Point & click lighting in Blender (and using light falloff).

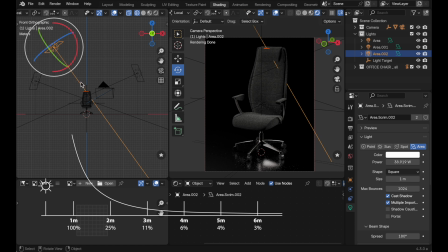But by the time it gets to these farther distances, the fall off is much more shallow, and it's in these much more shallow regions that we're able to use this exposure to pump up the light so that we can see the chair. That works great. It's a good rendering, but there's another way that we could take advantage of this inverse square falloff.
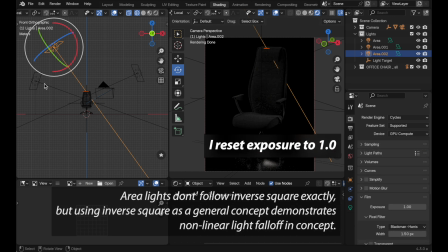So let's take advantage of the inverse square falloff. Let's come over to our sort of key light and let's come back to our focal point here,
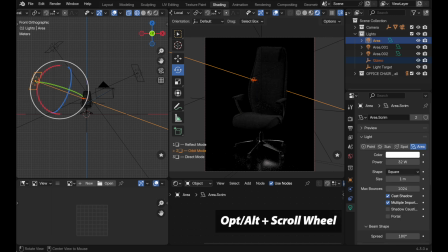press the tab key, hold option, and then let's bring the light in. So it's right very close to the chair itself. Hit return, and now we can see that because we're in this region
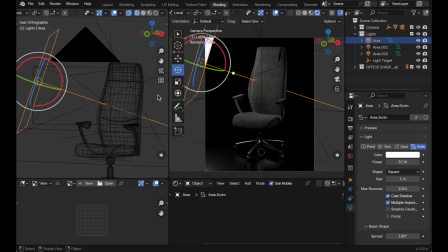where the light is rapidly falling off from the source, we're giving a sort of gradient effect to the surface.
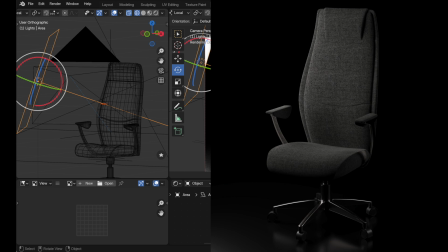And that's actually kind of artistically interesting. So let's do this in opposite way.
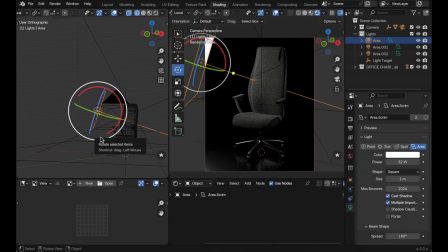Let's take this. I could use Light Wrangler or we could just press G and then Z. I'll pull this back out to sort of its original distance there where it has much less influence, but we'll take this light in the background and we'll do the same thing.
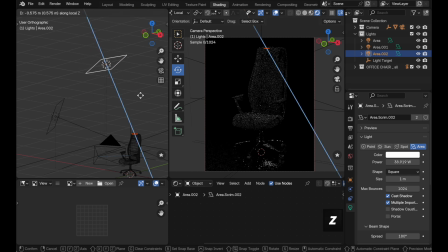So I'm going to press G and then Z and we'll bring it in close and we'll sort of paint the top of the chair with a bright light,
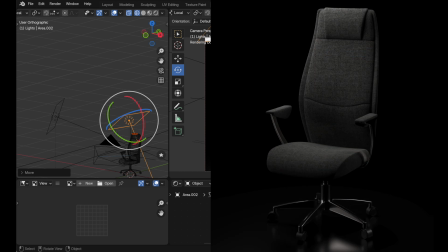and then it's falling off rapidly, so we get sort of this nice gradient effect, an emphasis of the light. This is just a really nice photographic technique. You can find lots of reference to inverse square law in traditional photography.
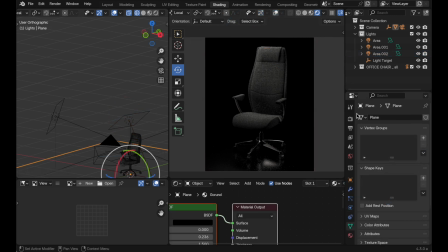And because we're putting these lights close into the scene where a lot of their power is, then we don't need to come down and pump up the exposure. In fact, pumping up the exposure in this case would blow the scene out. So it really is just an artistic decision which direction you want to go, placing the lights far, increasing exposure,
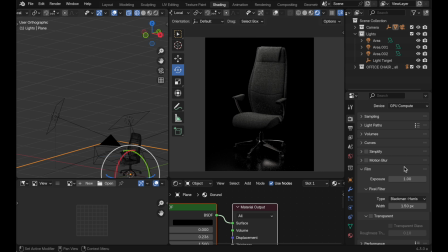or lowering the exposure and moving the lights in, and then playing with inverse square falloff to sort of apply the light in a gradient across the surface.